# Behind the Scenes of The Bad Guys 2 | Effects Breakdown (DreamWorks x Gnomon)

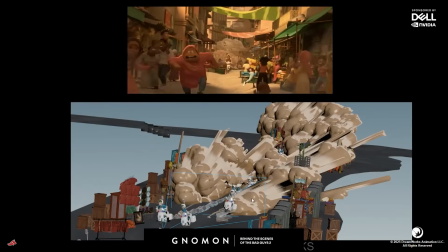8:04 And this was not rendered flat behind them, like it wasn't, it's still in 3D space, because we want to see the depth of the smoke. And on top of that, we have this artist, Zach.
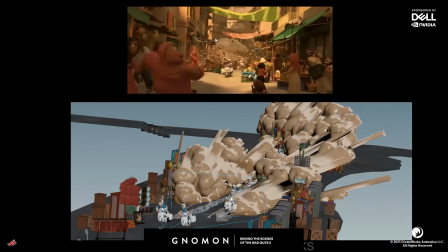8:22 He's really good at 2D animation too, and he added some nice 2D smokes behind there as well. And if you notice, some of the smokes actually in steps.
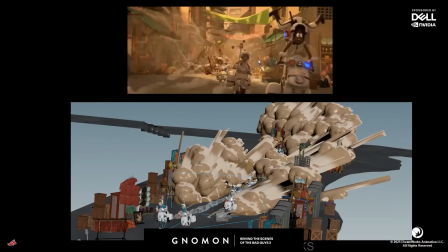8:37 So it's like, it's on hold for 2 frames.
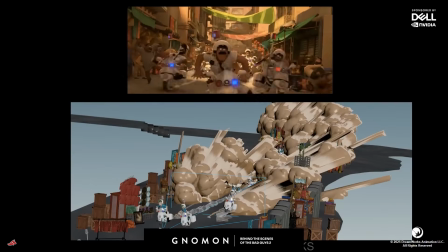8:41 So it gives some nice variation for the shot.
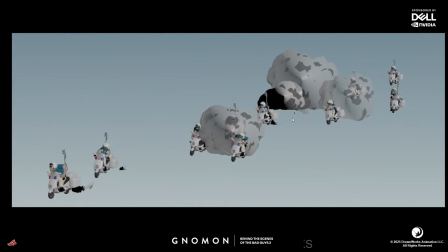8:49 Okay, again, and this is where all the 2D sprites that was given to us, and then where it was placed. It's not so sexy when you see it in 3D space.
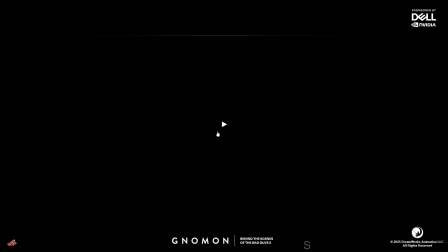9:02 It's just flat. Okay, I'm gonna show some other
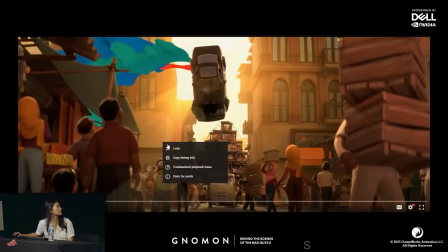9:09 behind the scene of the shot that was done. So we started with 3D simulation, and then added some 2D drawing that we do in 3D.
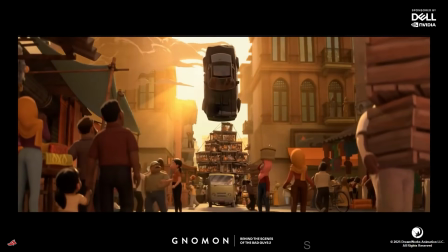9:24 Actually, we have these tools that allows us to draw in 3D space.
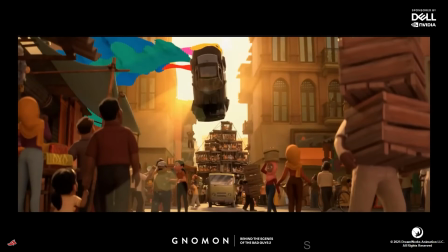9:31 And that's like, it gives us an actual geo.
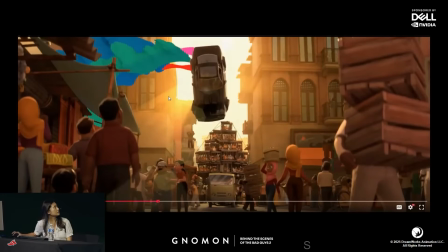9:35 And you can give it some colors and some highlights to break up the shape. And yeah. So it's not, from the 3D simulation, it just gives us this like big shapes.
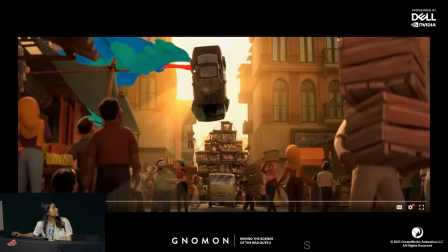9:53 But because we're able to draw on the 3D space,
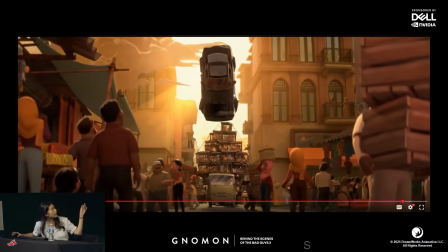9:59 it allows us to add these nice little trails to break up all the silhouette.
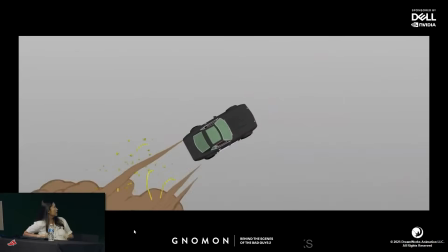10:10 And then again, this is, it started with 3D simulation. We turned the volume that we did into a
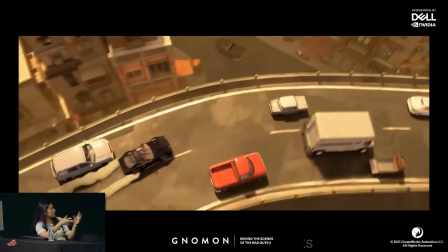10:21 geometry and then made it look like 2D and then added more drawing on top.
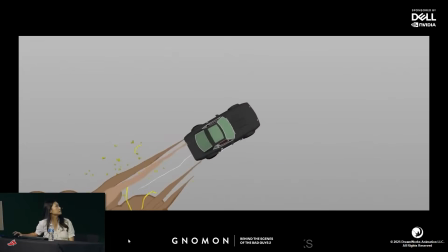10:28 And then there's some debris in here that was placed as well.
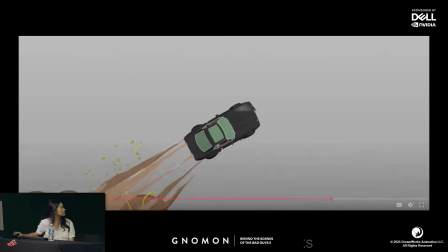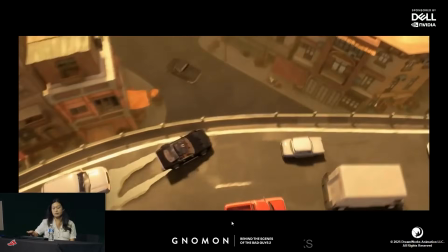10:39 Okay.
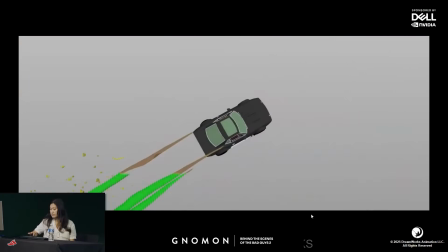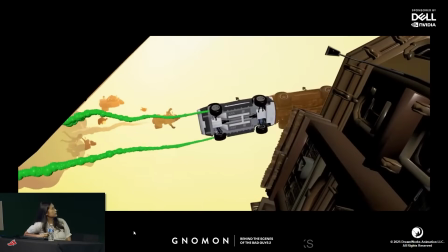10:52 The same thing. Here's, starts with 3D simulation, just some blobby shapes that turns into
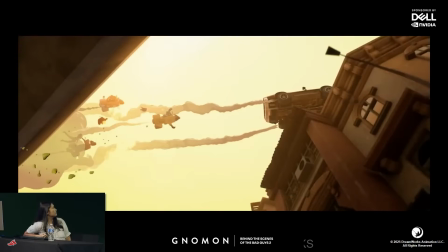11:00 a shape that looks like a 2D animation, and then some hand-drawn smokes as well.
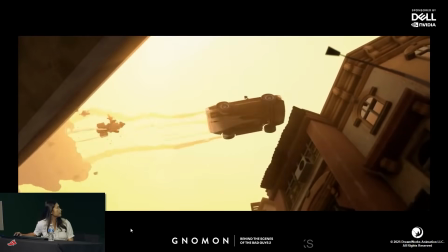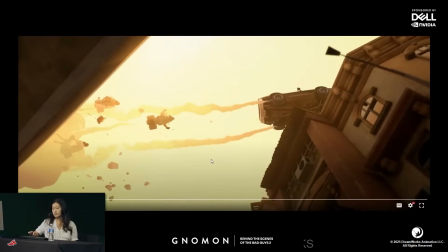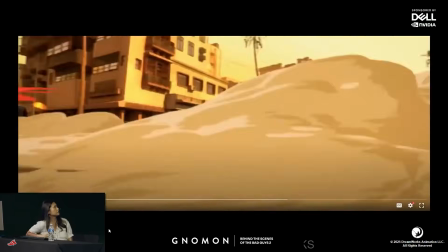11:19 And this is one of my favorite shots. It was done by Zach.
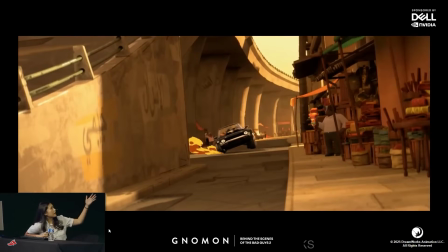11:23 And you can see the bad guys car passing by with this smoke.
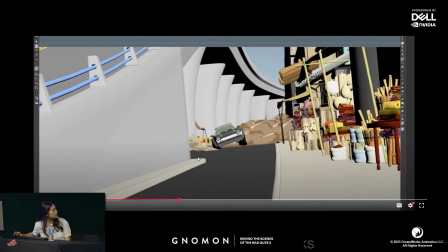11:31 This one is actually a sprite. This is just a 2D animation that was placed over there.
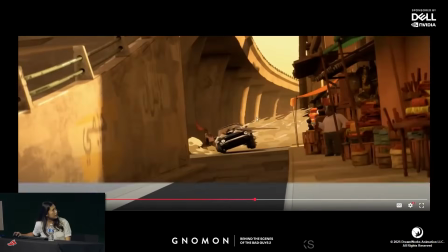11:36 And he has 3D simulation, and then he added some more drawing on top, and he breaks up all the
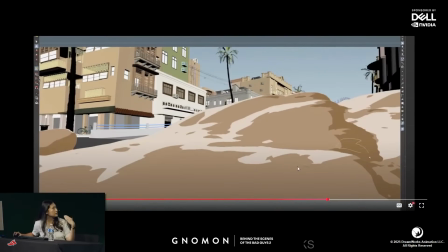11:45 shadows to make it look like it's motion blurred a little bit, and he break up the highlights as well. And actually, pretty cool thing is when we change the volume that we did in 3D into geometry, we have this light that we can control where the highlight's gonna be or where the shadow is gonna be.